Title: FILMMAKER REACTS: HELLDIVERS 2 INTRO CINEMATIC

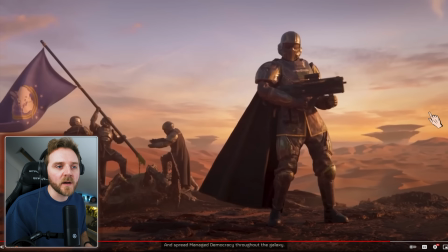(18:19)
triple texture and look at the and look every shot is almost golden hour why because it looks more cinematic and it's more beautiful it's also softer on the lighting so rather than getting harsh shadows the lighting is soft especially when it comes to commercials the rule of thumb is the more money that's been spent on it the softer the lighting
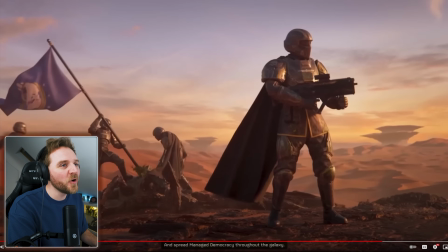(18:41)
it's stuff like again it's stuff like that isn't it he's not even looking and he's talking to you he's selling it even with a helmet on
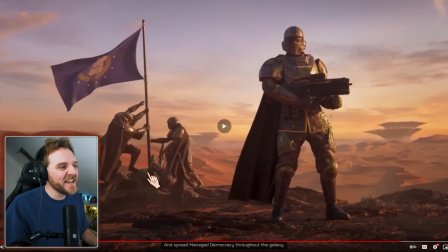(18:53)
and while they're doing it they're sticking it in the bug yeah
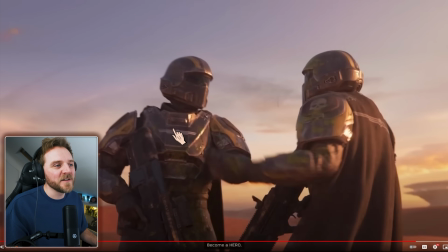(18:59)
and like that for example the high five splattering the foley of it I love it.
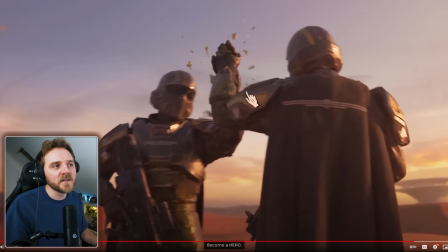(19:07)
And to make them look more powerful, because obviously it's an ad, isn't it, to get you to recruit Marines,
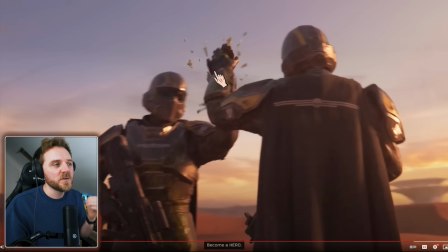(19:14)
is look at the way they're shooting them. They're filming them upright, which means what that does is it gives them a visual power.
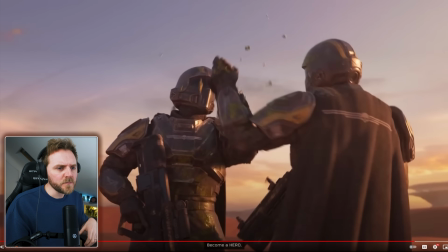(19:22)
Okay, you may not realise it. I had one comment a little while ago saying, how does a camera looking up make someone look powerful? And how does a camera looking down make someone look inferior? It really doesn't. Well, actually, it does. It's psychology. We've been doing this for years. OK, not just me personally, but filmmaking. We use the camera movement and the camera framing to make you feel something.
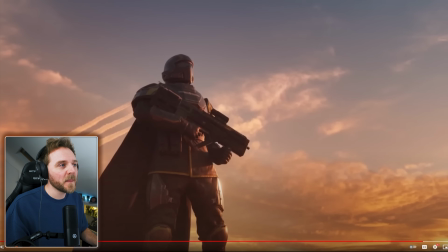(19:46)
That's our job. That's why we do it. Look, what I just said, do you think he would look powerful? OK, would he look as cool, but would he look as epic as he does if the camera was on level with his eye level?
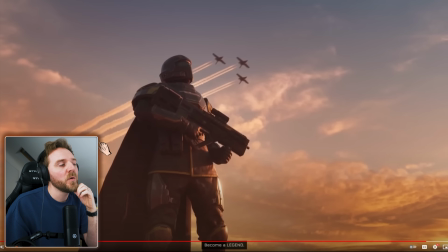(20:03)
No, it wouldn't. Okay, this is why we do it. You are framing them to look a certain way. Anytime you see a firefighter or police or anything where army, anything with power, and you want them to look epic, you shoot from below looking up. The lower the angle, the more epic they look. Sometimes they can look like absolute gods, which you kind of don't want to do.
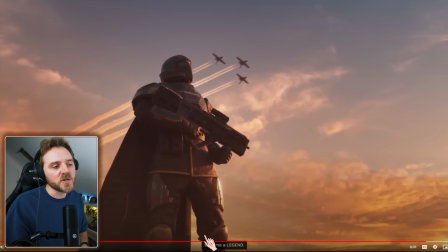(20:28)
So you kind of do it from like almost just like a Western view like here. it's just underneath his knees where normally western is only just above the knee
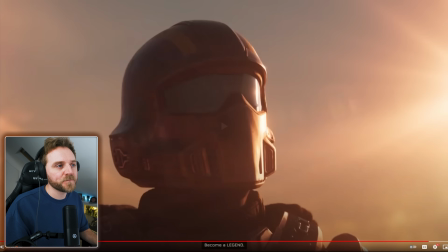(20:37)
so you can see the gun draw it's what you call like a western frame again look at that look at the lighting i really
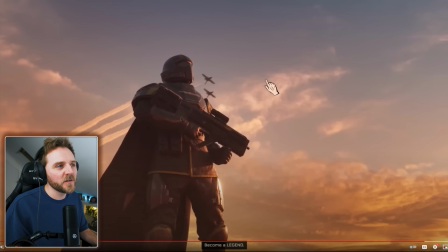(20:45)
like that subtle look see that the uh the jets flew past very michael bay but
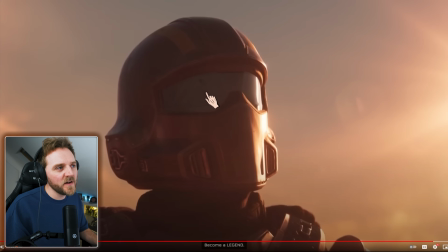(20:51)
then you see them here very very subtle very subtle but it sells you on imagery love it
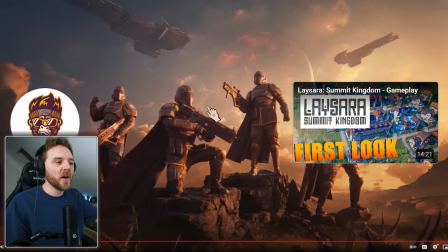(21:01)
and look at that again we are shooting below them looking up they look epic yeah look at the nice clean framing but look we've got three layers we've got a foreground here a may ground which is our subjects and then our background which is the world building that they've created
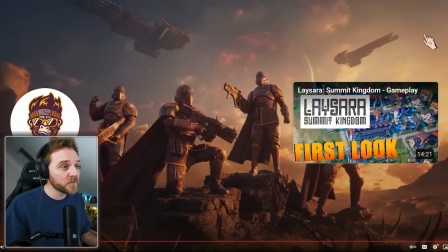(21:21)
i felt yeah and that's the end is it yeah i felt that was fantastic i
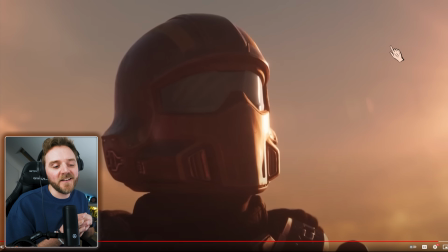(21:26)
i really enjoyed that and And they were clearly inspired, absolutely clearly inspired by Starship Troopers and Paul Verhoeven's work. And it really tells. They understand it was a comedy, it's a bit of a piss take. But it was shot like a commercial, as in they actually nailed the realism of it because the lighting was perfect. And it still looks cinematic and epic because they use camera positioning correctly or camera movement.
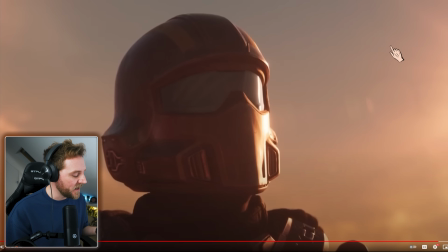(21:55)
And look at the lighting. look it just looks incredible doesn't it yeah
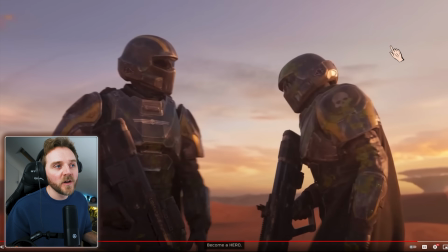(22:00)
you can't go wrong if you do it right so
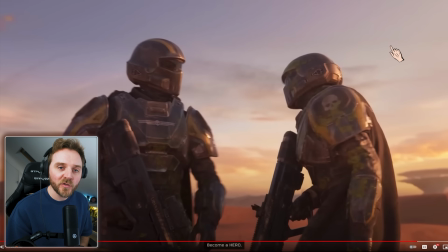(22:04)
yeah do it right the first time it's obviously you're going to sell it isn't it so yeah thank you so much for the recommendation that was absolutely awesome thank you so much for being here it means the absolute world to me and i really hope you enjoyed the video and that you learned something about filmmaking or just enjoyed my reaction and just talking about it so again thank you so much Bye-bye. Now it's time.